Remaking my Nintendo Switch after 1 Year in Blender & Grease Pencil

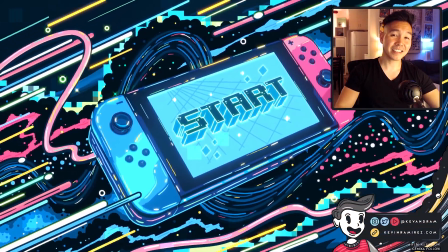0s
Hello everyone, Kevin here and I'm excited to share with you a really fun piece I just created.
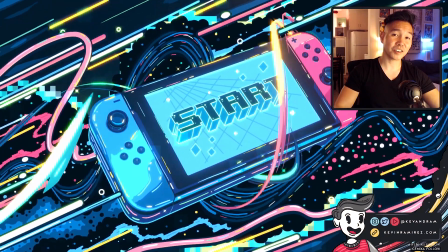5s
As it was coming up on a year since I started learning Blender, I thought to revisit an earlier piece to tie back to how this year went and that was this Nintendo Switch.
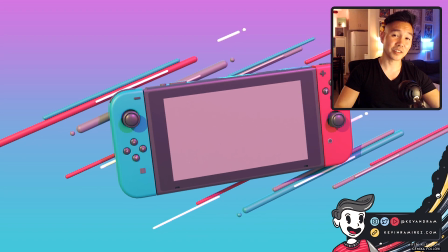14s
I remember creating this in the first 45 days of learning the program and at the time I was trying to see if I could
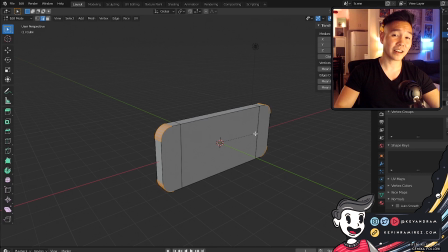20s
model something by myself unguided with everything that I learned and I was really happy with how it turned out,
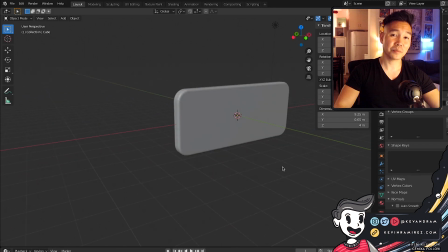26s
although many details were missing like the trigger buttons.
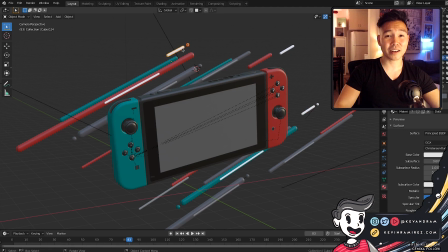29s
So to round off the year, I was planning to finish it, incorporating all the missing details, and make something more photorealistic.
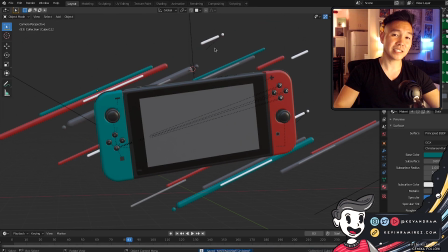36s
But after thinking about it, I felt like that direction didn't accurately reflect everything I had done this year.
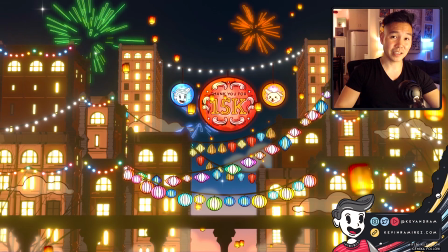41s
When I started learning Blender, I quickly realized there were so many things you could do in it, and I was more drawn to that 2D and 3D illustration aesthetic.
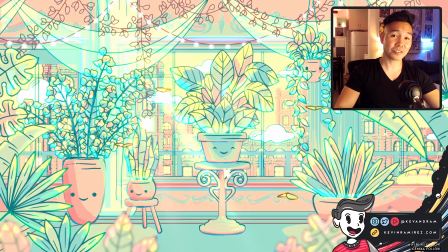50s
So I decided to go in that direction for this end of the year piece.
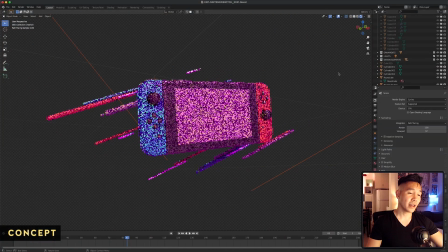53s
For the concept, I thought to keep it relatively simple, and I didn't want to change too much from the original piece.
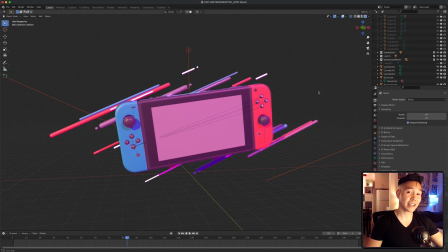59s
But I did want to add more energy and excitement instead of something static. I was thinking bright, vibrant colors, outlines, and glows for this.
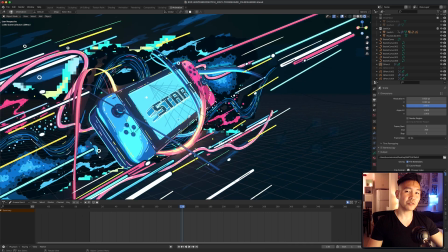67s
In the beginning, I wasn't comfortable injecting my own style right away because I was still learning,
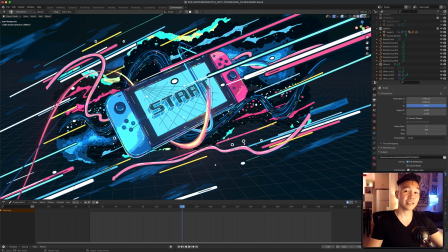73s
and that comfort slowly built over time as I got used to the tools and functions.
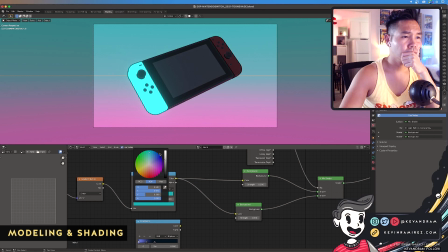77s
Starting off with the mesh, I was planning on modeling the trigger buttons, but to save time, I opted not to.
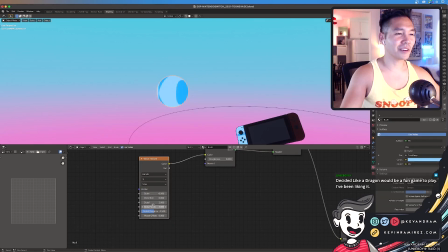83s
With the mesh done, I moved on to creating a new shader for the switch.
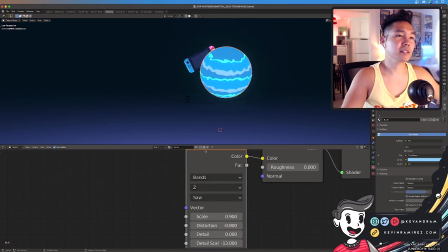87s
It was a simple toon shader setup, except I had a wave texture node on it to make the coverage more interesting.
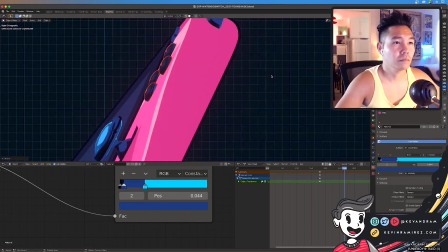92s
I did that for all the elements on the switch, including the buttons as well. I wanted to add some depth to the switch, almost like a solid drop shadow.
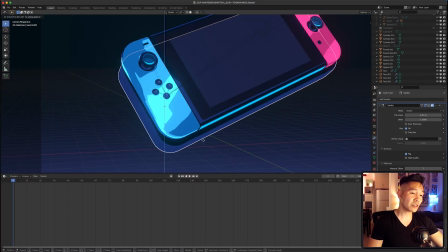100s
So I duplicated the switch mesh, shifted it down a bit, and then applied another shader with darker colors.
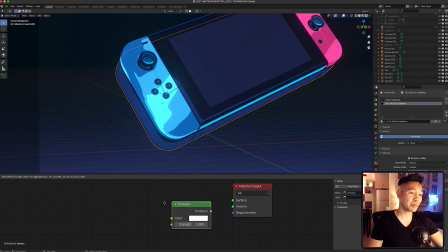106s
I parented the second mesh to the first, and then animated the entire setup so it moved up and down slightly.
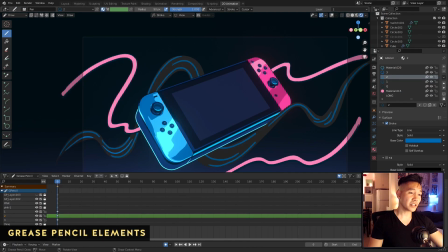112s
With the main object completed, I moved on to creating the grease pencil elements. For this, I just thought of kinetic movement and stuck with very abstract and organic lines.
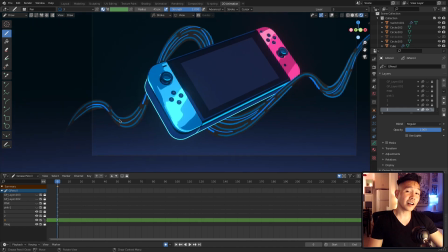121s
This was a way for me to incorporate other colors and really just let loose with it.
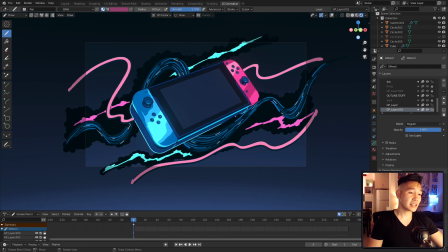125s
So I have this large blue line that cuts through the entire piece, these diagonal motion lines, and lots of different shapes here just to give the piece some texture.
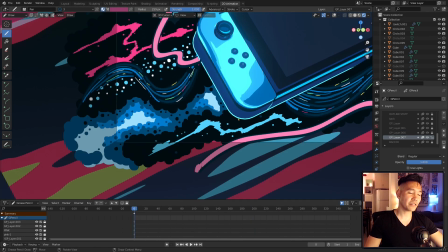134s
I thought of this piece more as a graphic illustration, but wanted to take advantage of the depth, so I buried where I drew those elements in 3D space.
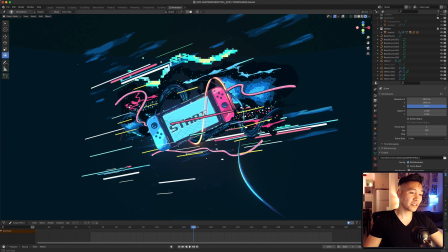142s
After, I added some multicolored flex to add some detail to the switch.
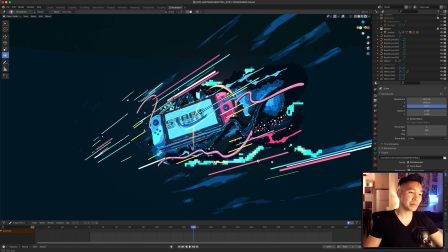146s
And for the most part, I didn't really animate these elements because I wanted to focus on these swirling speed lines here.
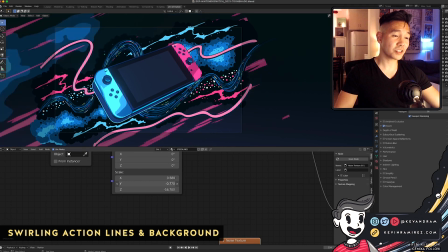152s
For those stylized effects and the background, I referenced a tutorial from Pierrick Picot which was really amazing and helpful.
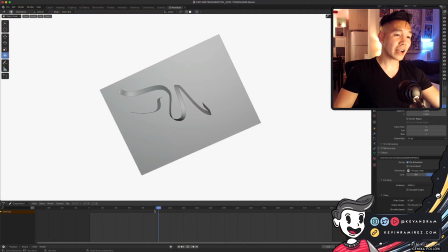160s
I'll leave a link to their channel below. Basically, these lines are actually curves and it's a shader that gives the illusion of a speed line.
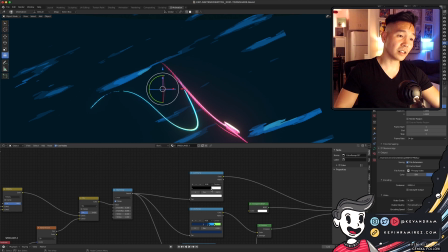167s
Within the shader, you can adjust the shape, the size, and the color. and to make it move you can keyframe the start and the end of the curve.
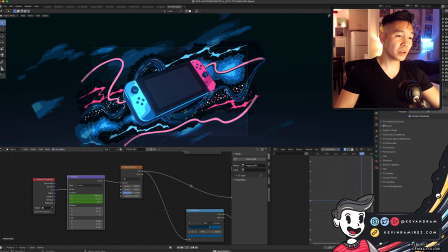175s
This is very similar to the moving elements in the background. It's actually one giant plane with a shader on it, except I made some adjustments to fit with the piece.
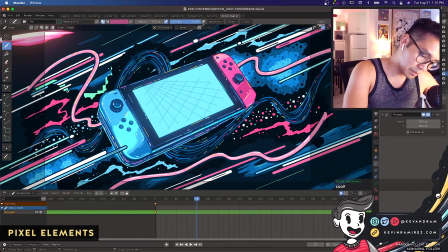183s
Another thing I wanted to incorporate were pixel elements to tie back to the gaming theme.
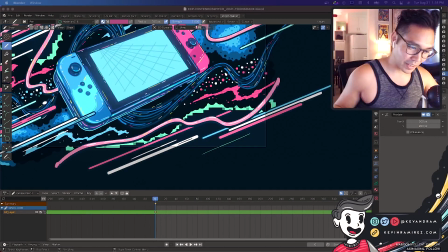188s
Using grease pencil, I drew light green and yellow strokes behind all these elements and applied a pixelate grease pencil effect to achieve the look,
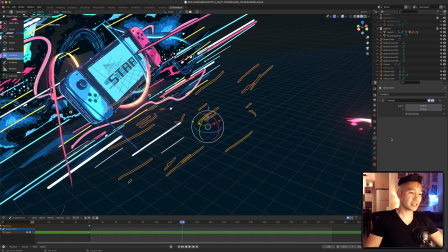197s
and when the camera moves, the pixelated elements flicker. Using the same effect, I thought of making some sort of overlay onto this piece using blending modes for this.
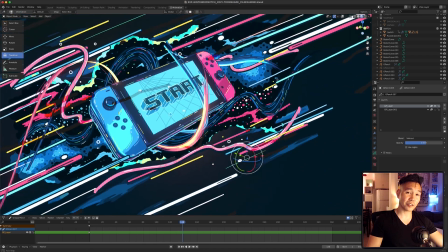205s
The fun thing about grease pencil blending modes is that although the options are exclusive to the grease pencil object,
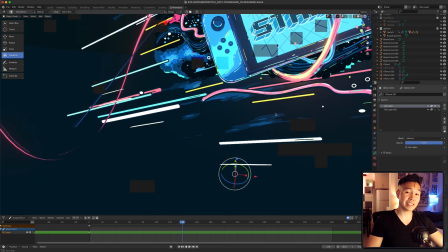211s
the blending mode still applies to all the elements in the scene, despite them being other objects.
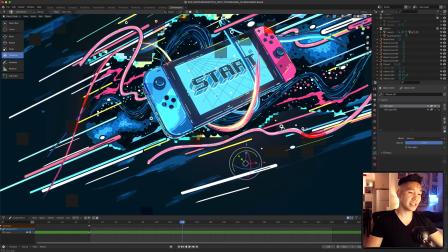216s
So here I have a grease pencil object with random strokes that I placed in the front. It has the pixelate effects on it, and the blending mode is set to subtract. When I change it to divide, it brightens up those areas in my scene. The last thing I worked on was the screen.
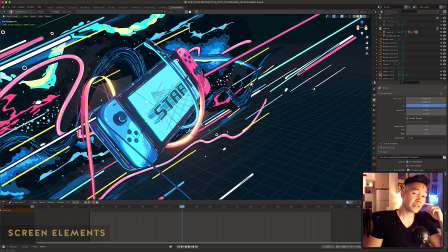231s
In the original I left it dark, but for this I actually wanted to have something on it.
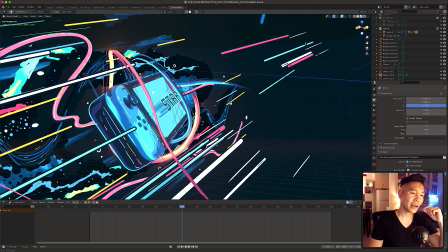235s
But I couldn't think of what that was, so I ended up writing start and adding typography.
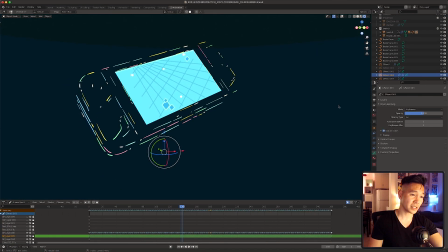240s
For the actual screen, I converted the original mesh to a greased pencil object and drew this grid and these diamond elements with the canvas in the front orientation.